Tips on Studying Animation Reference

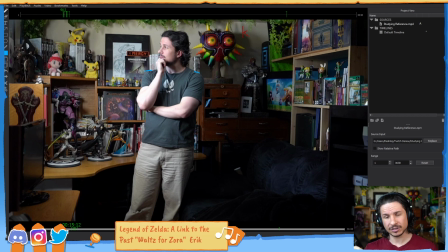There's a drop in there, but every body part is ever so slightly adjusting itself differently. So we can start applying that. We can also see, look at this elbow. It barely moves.
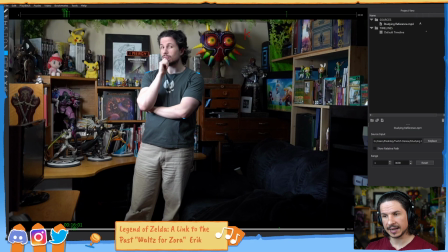So even as the shoulder drops, that elbow is staying in place, which means the arm here is countering that motion. The other elbow has a much bigger drop. So, I can avoid some twinning right there.
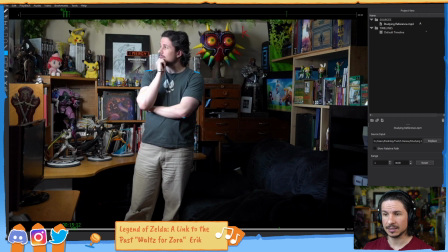We see a lot of motion in the wrist. The head definitely has a lot of motion. And once again, we can figure out that lead and follow. What looks like it's leading, what's following? Well, definitely the head is leading here. We can feel that right there.
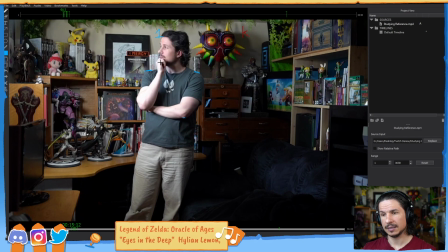That's the thing that's moving the most. Then I would say it's probably this arm right here. I wouldn't count the hand because it's kind of just, in this case, it would be constrained or locked to the head. So it's just following along. But the arm is moving quite a bit here.
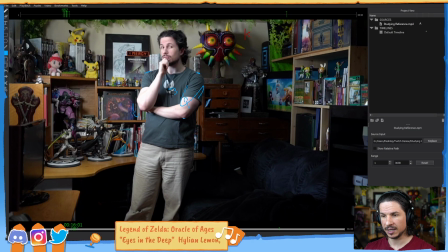Then it would be the body, then the hips. So I've got this flow already of how can I start making this breakdown work? And we can keep going. Like if I was to actually put actual breakdowns in here, well, let's go through.
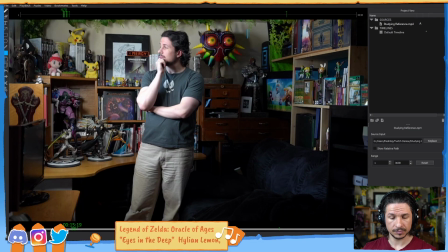So let's say we had a breakdown here. What's changing? On this, the shoulders are actually leading along with the blink. And this is actually kind of cool. The head is moving upwards. Look at that.
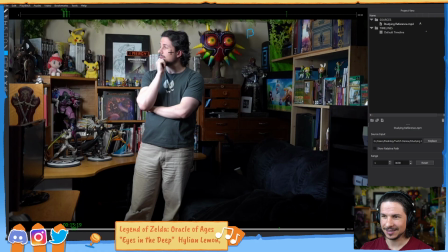You can actually see, if you just watch the hair, you can see the head, as I'm blinking, my neck is stretching upwards. My shoulders are going down.
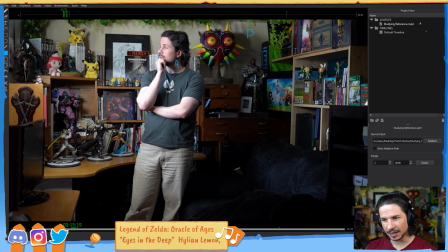My hips, ever so slightly, like a pixel or two, are starting to move down and back slightly, but my head is going up. Well, that's an interesting breakdown. That would be a cool little thing to add to your shot, because now you're avoiding just the mechanical drop.
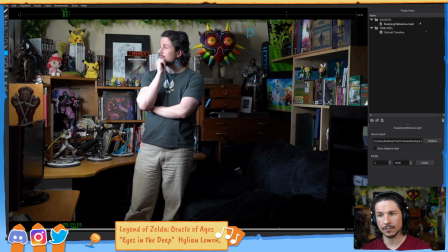You've got this offset. And the whole face is actually stretching. So this is actually a stretch pose. You can see how the jaw is moving down. If you look at the bottom lip right here, the mouth is moving ever so slightly down.
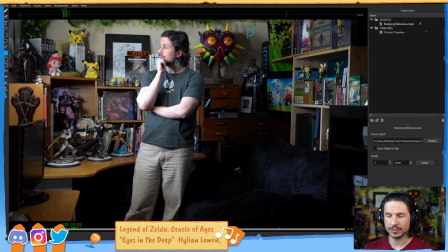The brows are going up. So my face is stretching right here. I'm going from kind of sitting here, anticipation, stretching out, and then this would be the squash pose, where it comes back down. Ooh, that's a nice little touch I can add in there.
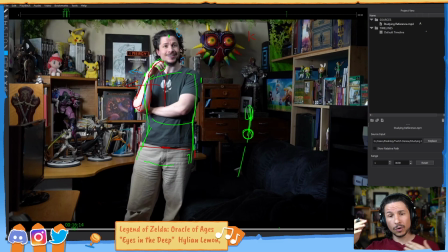Suddenly, that makes that whole section much more fleshy and interesting versus just head turn and with a slight expression change where the corners just move up and that's it. No, the whole head is actually adjusting itself slightly. What about the hip?
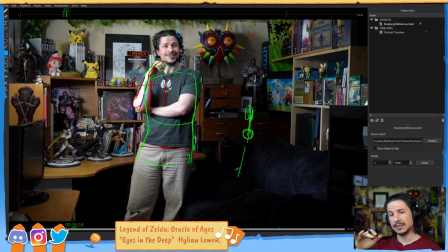Wouldn't the hip be stationary while everything else is moving? Well, that's the thing. The hip would be, you could say that it's stationary, but it's actually adjusting itself slightly, just a lot less than the rest.
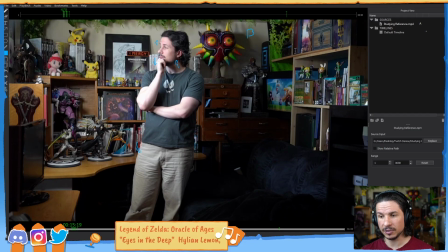So for example here, between these two poses, you can actually see that there's some motion. If you kind of look at the wrinkles in the pants or kind of the crease right here, there is a slight motion even in this small amount here.
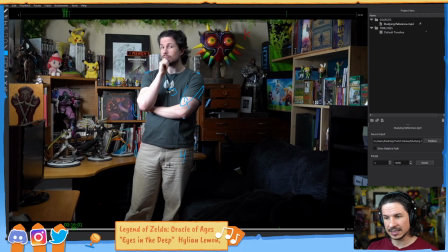And then you can see it more right there. How the hips, you can even see the rotation of the hips, how this side is rotating down further as the weight presses down. So even though you've got this head motion, the hips aren't absolutely stationary. This gives you those moving holds.